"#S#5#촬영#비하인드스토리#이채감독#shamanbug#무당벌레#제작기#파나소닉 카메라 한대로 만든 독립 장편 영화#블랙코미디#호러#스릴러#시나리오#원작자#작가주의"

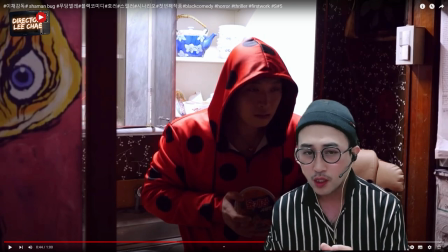과거를 생각했다가 기억을 떠올렸다가 갑자기 그 엄마가 떠나고 나서부터 다시 이제 정신이 돌아오죠. 돌아오는데 눈빛 자체가 우리가 우리 인간 자체가 원래 감정이입을 하면 막 울다가 이제 좀 여운이 있잖아요.
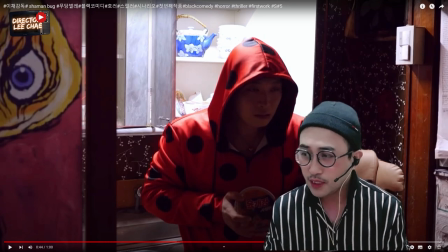후쭉후쭉 하기도 하고. 근데 이 이상한 도둑은 거의 사람이 아니고 그냥 하늘 품고 있는 벌레 같은 거의 벌레예요. 그래서 감정이 갑자기 딱 단절이 되면서 다시 냉정해지죠.
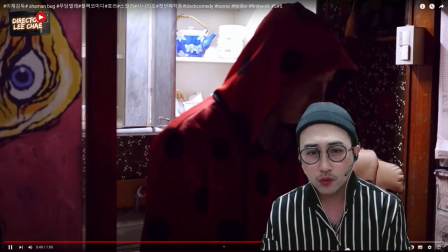냉정해지고 그러면서 화면을 놓고 다시 냄새를 맡죠?
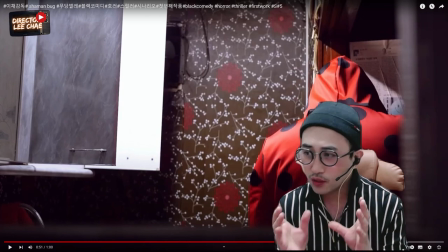냄새를 맡고 이제 냉장고 쪽으로, 냉장고 쪽으로. 그러니까 이상한 도둑은 어렸을 때 엄마에 대해, 엄마를 찾기 위해서 이 집 저 집을 다니고 이 집도 엄마 냄새가 나서 이 집에 들어왔는데 육개장 냄새를 맡고 냉장고에 또 이제 어렸을 때 이상한 도둑이 엄마가 끓여준 된장국이 있대요.
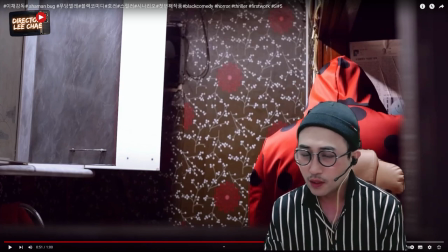된장국이 있었는데 그 된장국을 너무나 좋아했어요. 그래서 이제 된장 냄새를 본능적으로 맡는 겁니다. 우리가 냉장고 닫아놓으면 솔직히 그 냉장고 안에 뭐가 들어있는지 잘 모르잖아요. 근데 이상한 도둑은 그 캐릭터는 그렇게 정립을 한 겁니다.
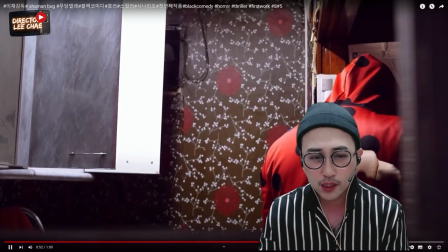이상한 도둑이 이제 냉장고 문을 열고,
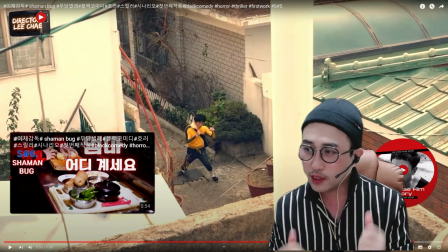냉장고 문을 열기 전에 이제 그 다음 이제 동네를 이제 조깅하는 척 하면서 이제 어떤 집을 털려고,
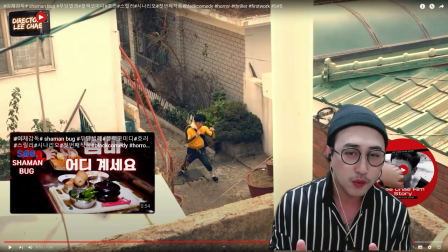그러니까 운동하는 척 하면 쉐이크 하면서 이 집이 돈이 있겠나 저 집이 타면서 이제 호신탐탐 노리는 도둑이에요.
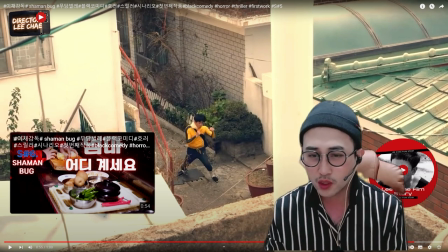그러면서 이상한 도둑이 그 집에 들어가서 이제 엄마를 찾고 엄마에 대한 그리움이나 어떤 냄새를 맡으면서 이렇게 그 집에 들어가서 무엇인가를 찾을 때, 엄마를 찾을 때, 한편으로는 이제 앞으로 닥칠 나쁜 도둑이 그 이 집으로 들어올 건데,
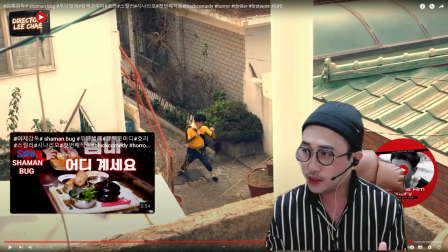그 집을 이제 좀 긴장감 있게, 원래 실제 영화, 유튜브용이 아닌 실제 영화에서는 긴장감 있는 음악이 좀 들어가고 효과가 좀 들어갑니다. 유튜브용은 이렇게 그냥 한 것으로 보여주죠.
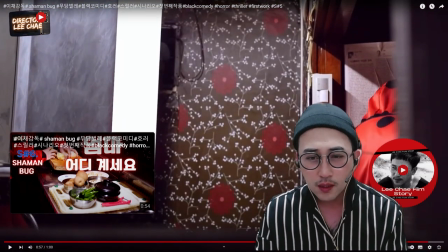그리고 앞으로 이제 이상한 나쁜 도둑이 그러면서 이렇게 좀 타이트.
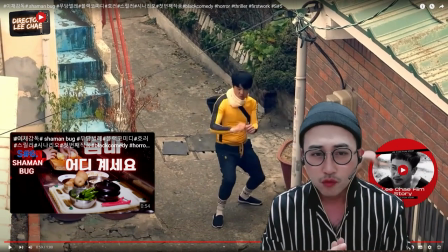이제 이 장면은 부감에서 찍었는데, 위에서 아까 우리가 이제 그 건달들, 조폭들이 있던 그 집 있죠? 그 집 위에서 이제 찍었습니다. 찍었는데, 솔직하게 이제 이 엔지가 되게 많이 났었어요.
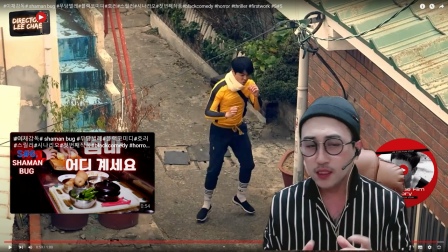막 운동을 하려고 해야 되는데, 이 그림 자체가 조금 좀 우스꽝스럽기보다도, 억지로 웃음을 자아내려고 그 장면을 따려고 엔진을 냈던 건 아니고요. 이제 좀 도둑 같지 않지만 그렇지만 좀
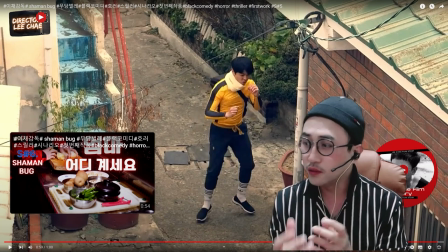엉성하지만 그렇지만 좀 그래도 조깅하는 그런 느낌들, 이런 것들을 좀 많이 품고 싶어 가지고. 그래서 이때 이제 이게 솔직히 막 뛰면서 막 하고 하다가 또 엔진하고 또 찍고 하다가 뭐 이게 행동이 좀 큰 이런 사람 좀 지칠 수도 있어요.
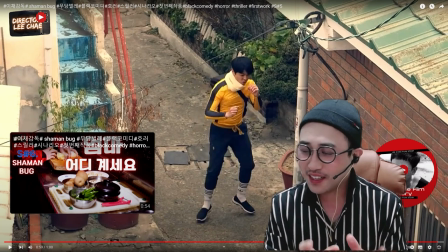근데 막 좀 호흡도 많이 차고 그랬었는데 이때 생각하면 좀 웃음이 납니다. 나도 나쁜 도둑의 캐릭터. 그래서 이 캐릭터에 대한 코디는 제가 이제 그 시나리오 썼을 때 다 잡았던 겁니다. 이소룡 같은 복장에 좀 찾고 싶었고요. 이 샤먼 보고 무당벌레라는 작품 속에 이상한 도둑, 착한 도둑, 나쁜 도둑이 나오는데,
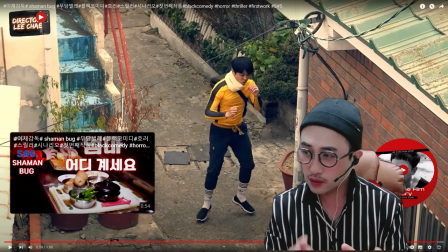이상한 도둑은 벌레 같은 사람의 행동 양식이 아니기 때문에 본능적으로 벌레 같고 기분 나쁘고 공포감이 좀 엄습해 있는 그런 캐릭터거든요. 인간의 행동 양식을 갖고 있지 않고. 또 착한 도둑 같은 경우는 아주 사이코 기질이 아주 극치에 오르는, 남의 집에 들어가서 도둑질을 하고 뭐 물건을 훔쳐야 되는,
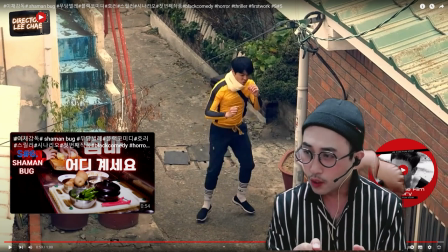남의 집에 들어가서 청소하고 빨래하고 그러면서 막 쾌락과 스릴을 즐기는.